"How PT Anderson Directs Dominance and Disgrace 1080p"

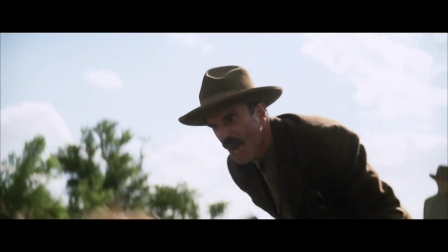250s When are you coming over and make my son here again? Can't you do that?
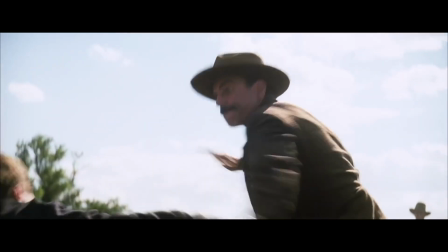255s Let me bless the wildest weapon! Daniel.
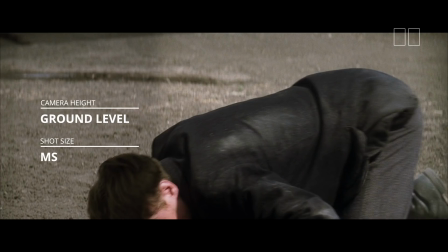258s
For the remainder of the scene, the camera occupies this ground-level perspective to match Eli's.
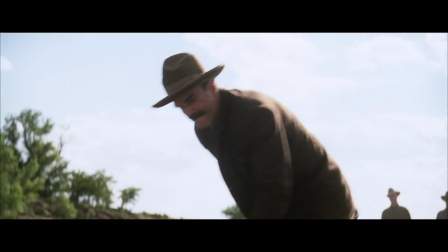265s You shouldn't have done that, Daniel. You owe the Church of the Third Revelation $5,000!
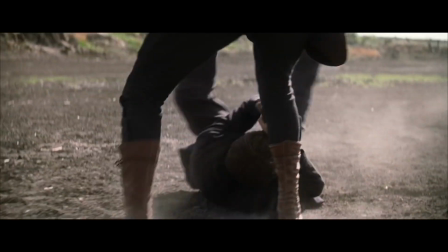273s One of the arrangements that we made!
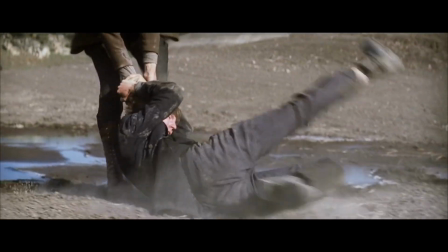276s
We track with the action as Daniel drags Eli along the ground into the mud and oil.
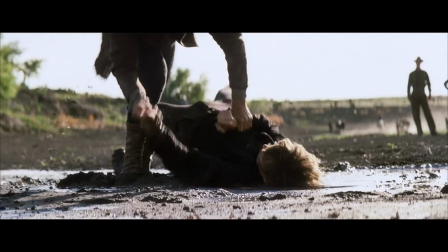285s Don't even try it. Right. Splash around in here.
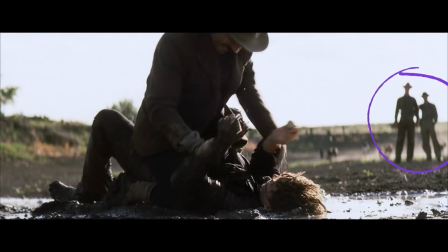292s
Two of Daniel's men watch in the background, adding to the humiliation. That's it, that's it.
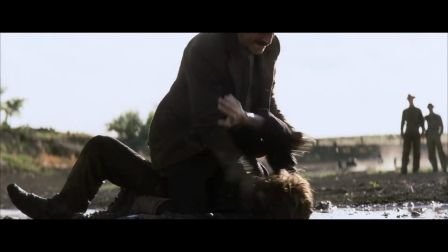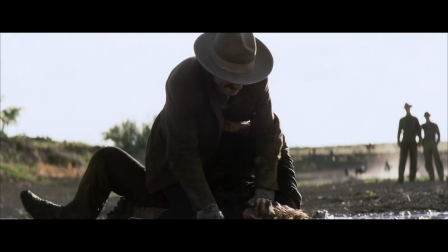300s That's it.
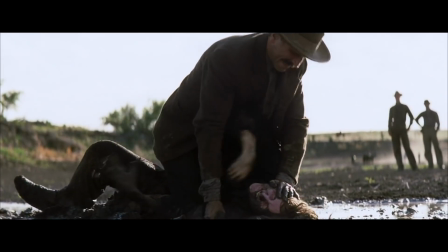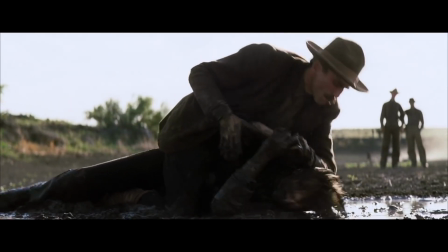311s I'm gonna bury you underground, Eli.
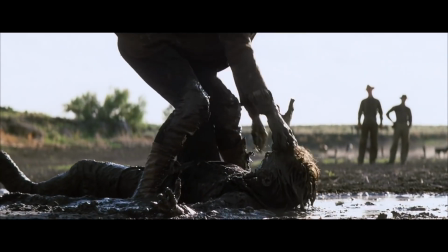318s I'm gonna bury you underground.
Daniel releases Eli and walks away, but we are left in the mud with Eli.
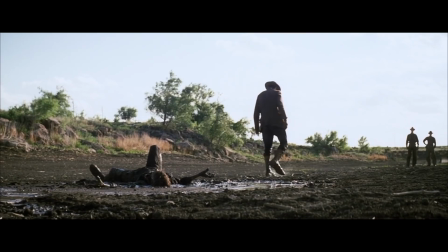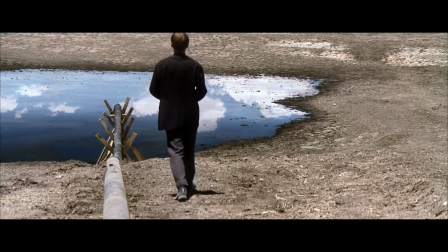335s
Remember, in this scene, P.T.
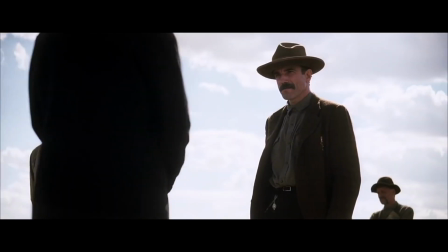338s
Anderson uses blocking and staging to show Eli's attempts to assume control and his humiliating failure to do so.
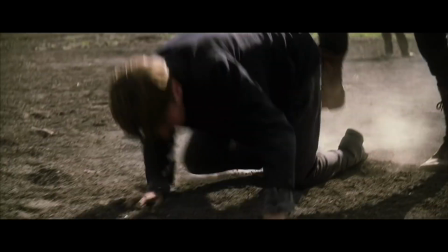345s
We feel it just as much as we see it.
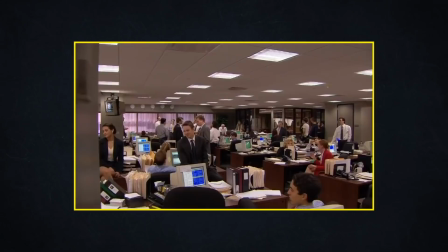351s
If you're planning a scene with elaborate blocking and staging, check the description to sign up for Studio Binder.
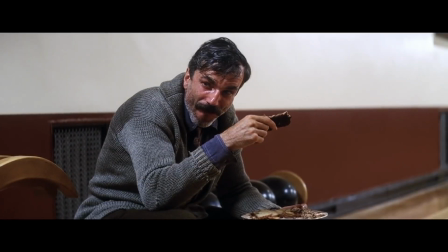357s
It's free to get started. Remember, making a work of art is hard work.
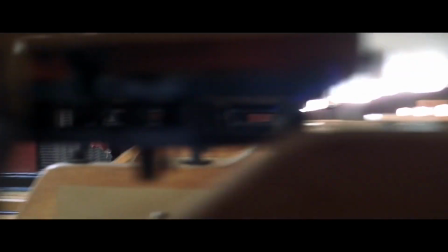363s Help me, Heavenly boy!
But in the end, it's worth the effort.
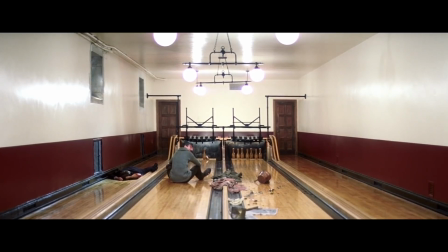373s I'm finished.
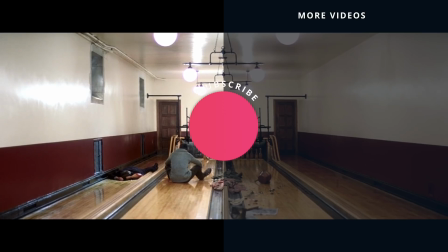379s
If you want to get more of these videos on blocking and staging, remember to subscribe to our channel for more videos like this.
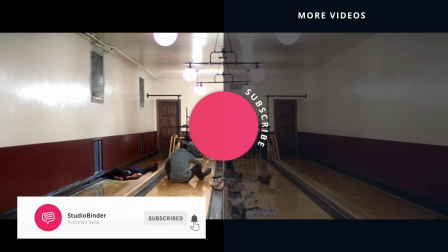386s
Click the bell icon for notifications.